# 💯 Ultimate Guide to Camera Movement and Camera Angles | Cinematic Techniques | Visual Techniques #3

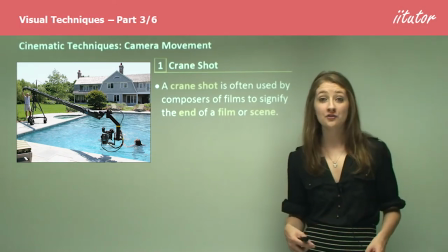[0:03]
Now we move on to the technique of camera movement. Now this idea is quite similar to the idea of the camera technique and the shot and these
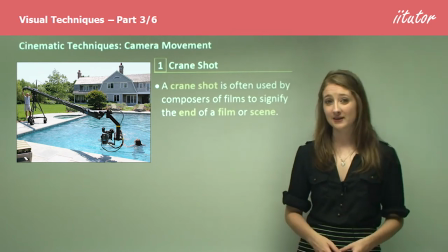[0:13]
techniques really work together to create the way in which the cameras moved so it's important to have an understanding of these as well. So firstly we get the crane shot. Now as the name suggests the crane shot is often used by composers of films to signify the end of a film or a scene through putting literally the camera on a crane.
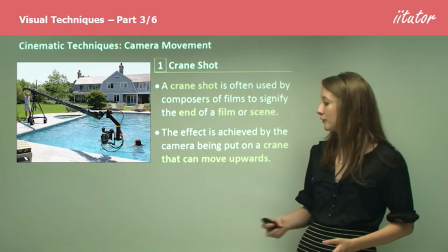[0:33]
This effect is achieved by the camera being put on a crane that can move upwards or downwards.
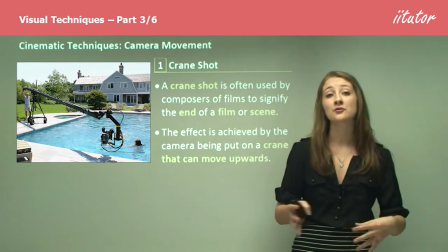[0:39]
So you can get a bit of movement happening with the camera. The camera is moving around and you're seeing sort of different things as it moves.
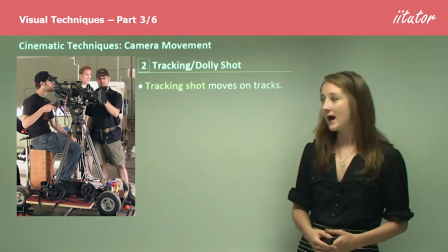[0:47]
We then get to the tracking or dolly shot. Now essentially the tracking shot is a shot that moves on tracks.
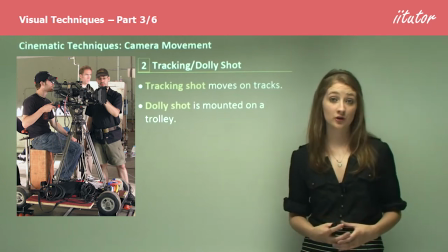[0:54]
That's why it's called the tracking shot. And the dolly shot is mounted on a trolley so we're getting similar techniques not quite the same though.
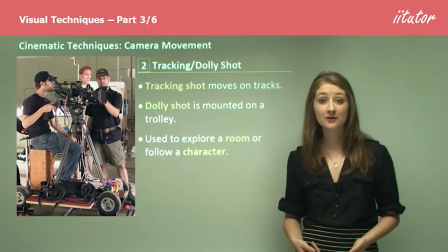[1:03]
This is used to explore a room for example or to follow a character through a
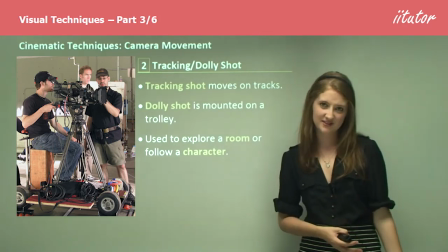[1:07]
room or to show people's movements as they perhaps walk through a corridor or something like that.
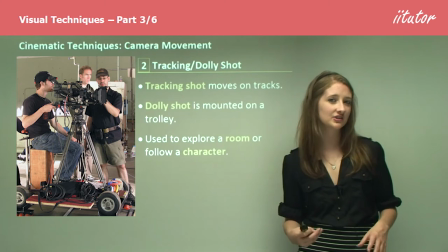[1:13]
It's where the camera is really following the character so it is quite suggestive of action and you know of characters interacting and dialogue occurring.
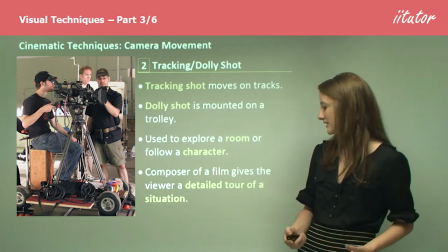[1:21]
The composer of the film gives the viewer a detailed tour of a situation through this technique.
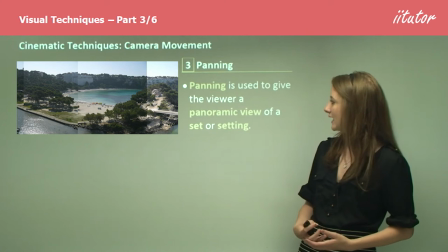[1:28]
Panning is another technique very similar to this. The idea that panning is used to give a panoramic view of a set or a setting.
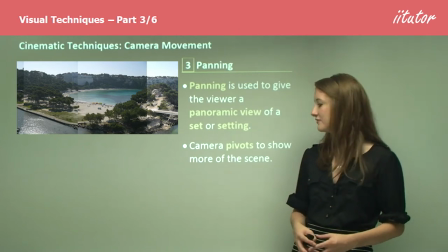[1:37]
And this is where the camera pivots to show more of the scene.
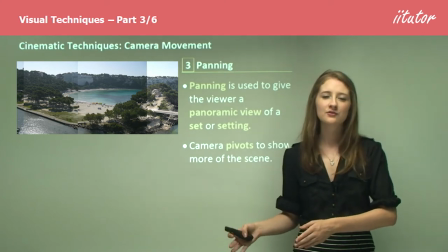[1:41]
So again you're getting that really important element of camera movement to show the different elements that are important in either scene.
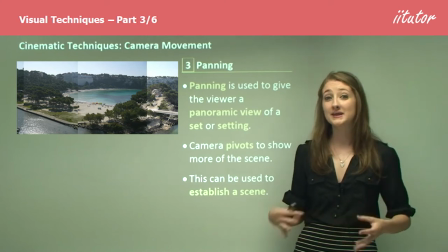[1:49]
This can also be used to establish a scene. so often you'll get this at the beginning of a scene working with an extreme long shot in order to
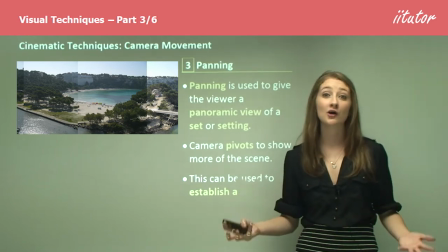[1:57]
show things and at a lot of scale so you're seeing a lot in the frame all at once and then you're also seeing movement as
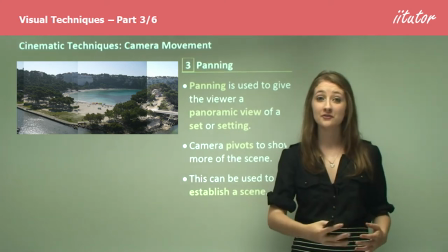[2:05]
it moves along so perhaps you know you're seeing mountains as the camera moves over those mountains.
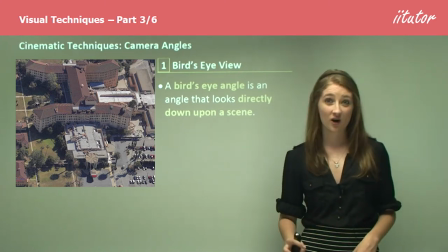[2:12]
Camera angles are another really important element of that idea of the camera so again this works with those ideas we've already looked
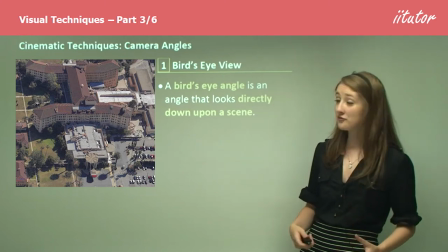[2:20]
at of the camera shot and the camera movement so we have firstly the bird's eye view which as suggests is the is that the view of such as if a bird
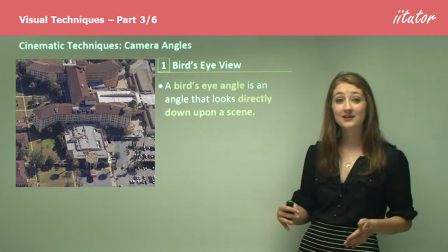[2:28]
was flying over the scene so an angle that looks directly down upon a scene you're really getting the view from the
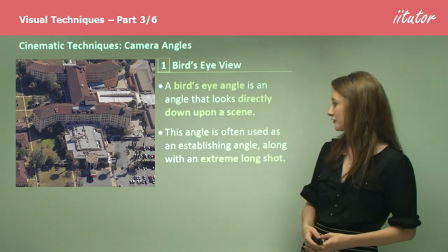[2:35]
sky down on the scene and this is often used as an establishing angle along with an extreme long shot
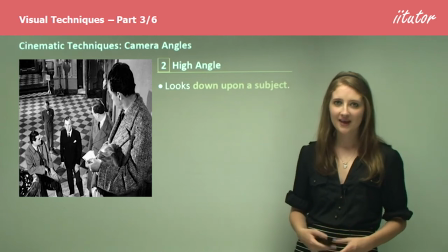[2:42]
we then get the concept of the high angle now the high angle looks down upon a subject
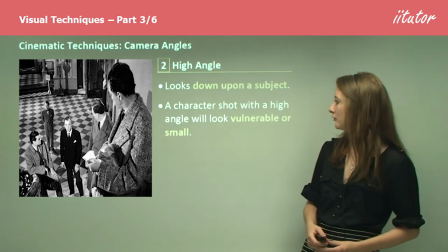[2:48]
A character shot with a high angle will look vulnerable or small.
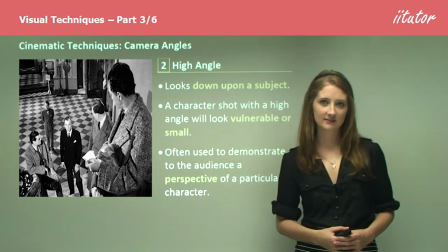[2:54]
And this is often used to demonstrate to the audience the perspective of a particular character. So, demonstrating status through whether things are up high or down low.
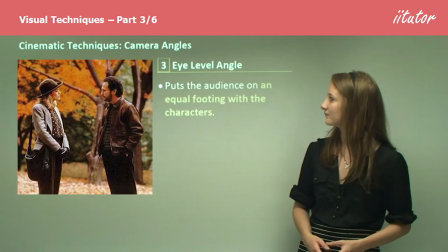[3:02]
That's one of the uses of this technique. We then get to the eye level angle. Now the eye level angle puts the audience on equal footing with the characters.
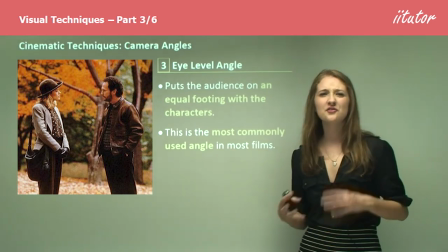[3:13]
This is the most commonly used angle in most films. so this is the sort of angle that's going to be used if just people are normally talking to each other on
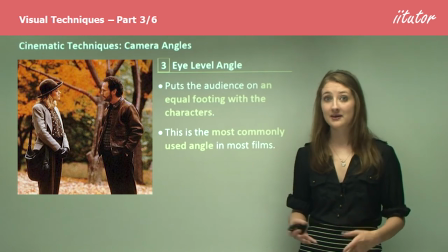[3:21]
the ground there's interaction between characters you're generally going to get things on ground level so the cameraman is probably literally holding that
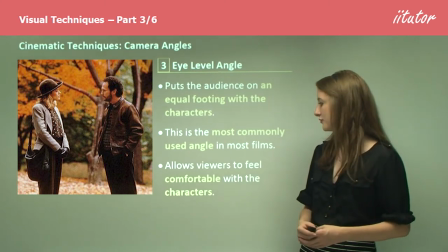[3:29]
camera and this allows the viewers to feel comfortable with the characters do
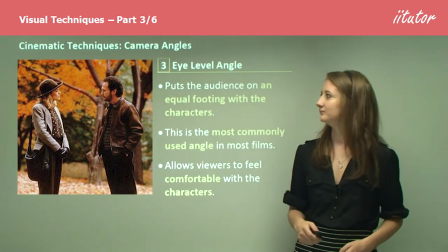[3:34]
the fact that they're just on their own level we then get to the low
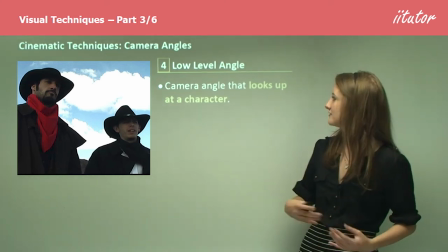[3:38]
angle so this is obviously the opposite of the high angle where things are actually looking up at the character so this is the opposite of a
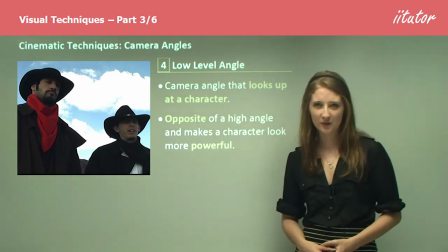[3:47]
high angle and instead makes a character look more powerful because you're getting their view from below so you're really seeing their
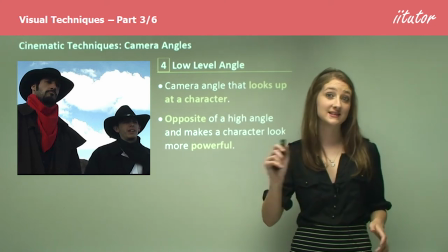[3:53]
perspective as you know a smaller person gazing at a bigger person or a large object or building.
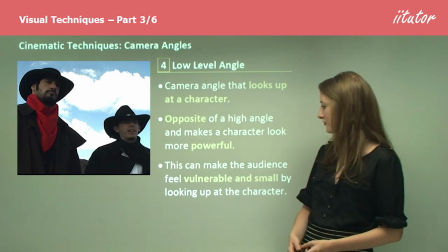[4:00]
This can make the audience feel vulnerable and small by looking up at that character.
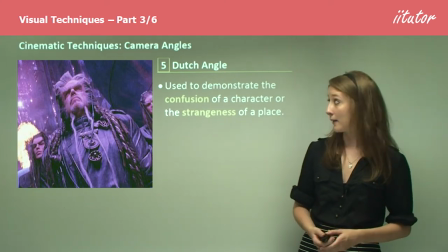[4:05]
So the final idea of a camera angle is the Dutch angle.